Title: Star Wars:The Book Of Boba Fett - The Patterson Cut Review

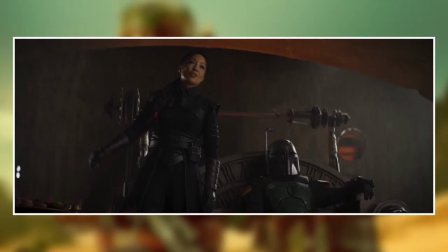492s
The story picks up with Boba Fett and Fennec Shand, now after taking control of the late Jabba the Hutt's crime operation on Tatooine.
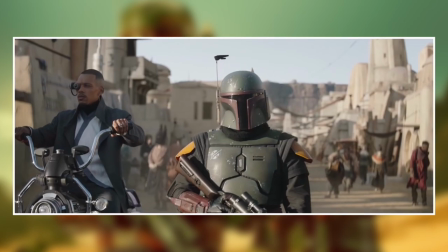499s
In contrast to his predecessors, Fett wants to rule with respect, not fear. This is one of the more controversial aspects of the show for fans. Fett was depicted as a ruthless bounty hunter in the movies, and his conversion to be more of a good guy was disappointing for those expecting a more violent, more Punisher-esque show based around the character.
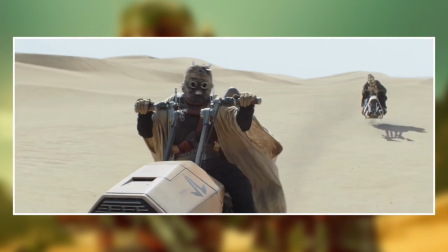519s
When you watch the story as depicted in these two movies, however, the change in Fett's character is more palatable after having seen him bond with the Tuskens in Volume 1. Telling the story in a chronological order was a smart idea, as in the original show,
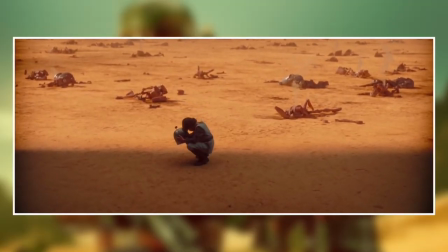533s
these events were shown during seemingly endless flashbacks while Bob was recovering the Bacta tank. One of the more laughable aspects of Book of Boba Fett were the Mod Squad gang that Fett employs to work for him.
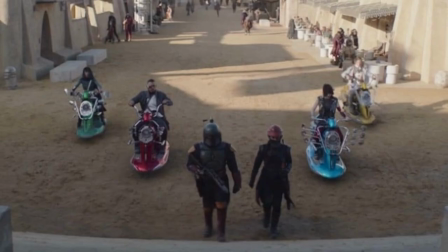546s
These were a gang of misfits who jetted about on these overly colourful, shall we say, speeder bikes that looked like something out of a Power Rangers cartoon.
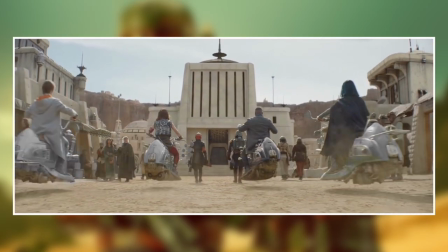555s
In this cut, new VFX have been used to desaturate the colour of these bikes it makes him less distracting, which was a neat touch I thought. A significant amount of the Mando episodes of Book of Boba Fett are used in this new cut, but thanks to the presence of Mando in Volume 1, his inclusion seems more natural here. However, unlike Volume 1, there are some odd editing choices Pentex makes in this new cut.
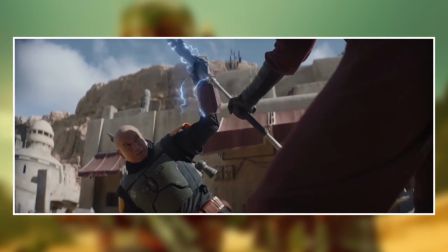579s
A scene where an assassination attempt on Fett and Shand is shortened, as is a speeder chase with the mod gang. However, while a lot of unnecessary material from the Mando episodes is widely left out here.
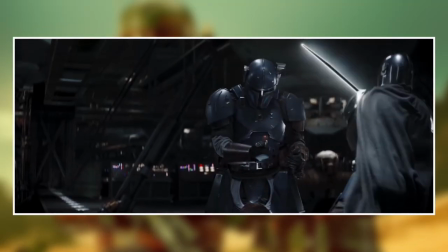592s
Pentex includes an utterly pointless fight scene between Mando and Paz Vizsla, which while important in the context of Mando's story on his own show, doesn't further the plot of Book of Boba Fett at all, just like it didn't in the original version of the show on Disney+.
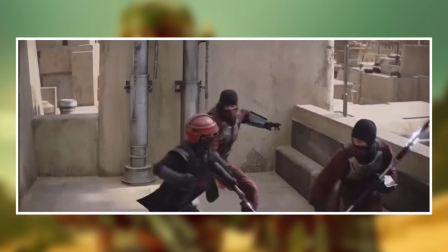606s
On the other hand, Pentex deletes a pretty good fight scene with Fennec Shand on Tatooine, which I missed in this new cut. And despite Boba's story being told in chronological fashion,
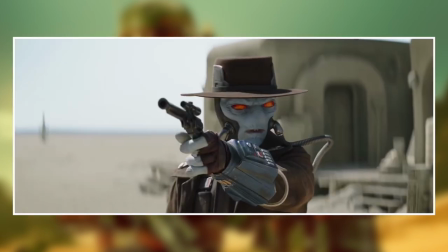617s
there is a weird use of a flashback that depict the demise of Cobb Vanth at the hands, or should I say, gullum of Cad Bane. This really should not have been a flashback, just shown in chronological order.
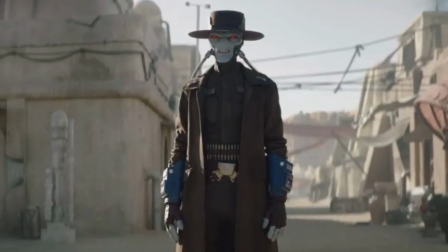630s
Speaking of Cad Bane, his presence in this new cut is like the original version of the show, coming way too late in the story to have significant impact.
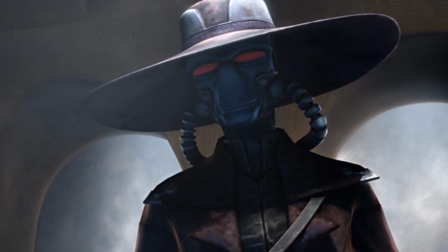638s
Cad Bane is a fan-favorite character from the Clone Wars animated series, and while it's great to see him make his live-action debut here, his entrance into the story on the show, and subsequently this new cut comes way too late to convey the bitter history between him and Boba Fett.
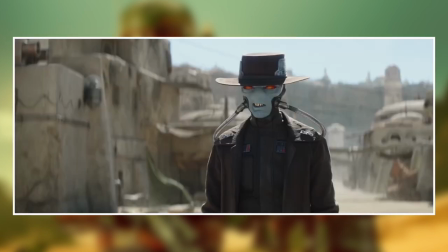654s
It makes the final confrontation between the two characters not have the significant amount of drama it should have. Also, Ed Bain is way too good a character to kill off this quickly.
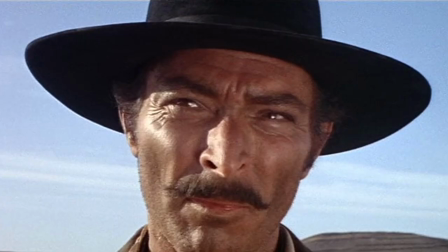664s
If Boba Fett was inspired by Clint Eastwood as the man with no name, Bain was clearly inspired by Lee Van Cleef from the same series of films.
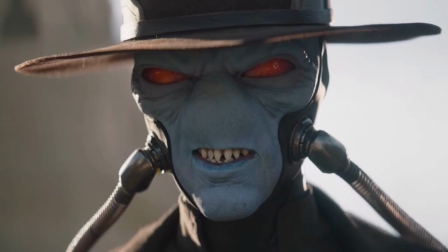673s
You can clearly see the resemblance. Overall, The Book of Boba Fett Volumes 1 and 2 is a significant step up in quality from the series that was presented on Disney+. While the story is inherently flawed, and not the more Punisher-esque Boba Fett plot fans would have preferred to see,
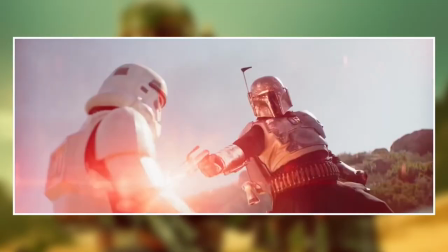690s
this is the best way to experience this series. Both cuts eliminate pointless scenes and moments, titans films focus on the lead character,
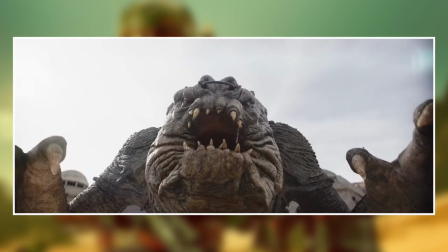699s
Improves crucial VFX shots And is an overall more enjoyable experience for fans of the franchise If you were disappointed with the original series It's well worth giving it another chance with these two movies Both cuts are available on Kai Patterson and Pentex's websites I'll leave links in the description below They do ask that you be a current Disney Plus subscriber if you're going to watch them though We can criticise Disney all we want for their overall handling of the Star Wars franchise But let's not support
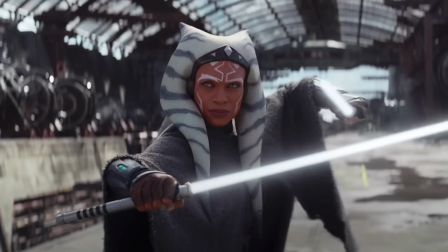727s
piracy either As for the future, Kai Patterson has announced that he's going to be turning the Ahsoka series into a movie. Speaking as someone who couldn't finish the first episode, I'm really looking forward to seeing him work his magic on that one.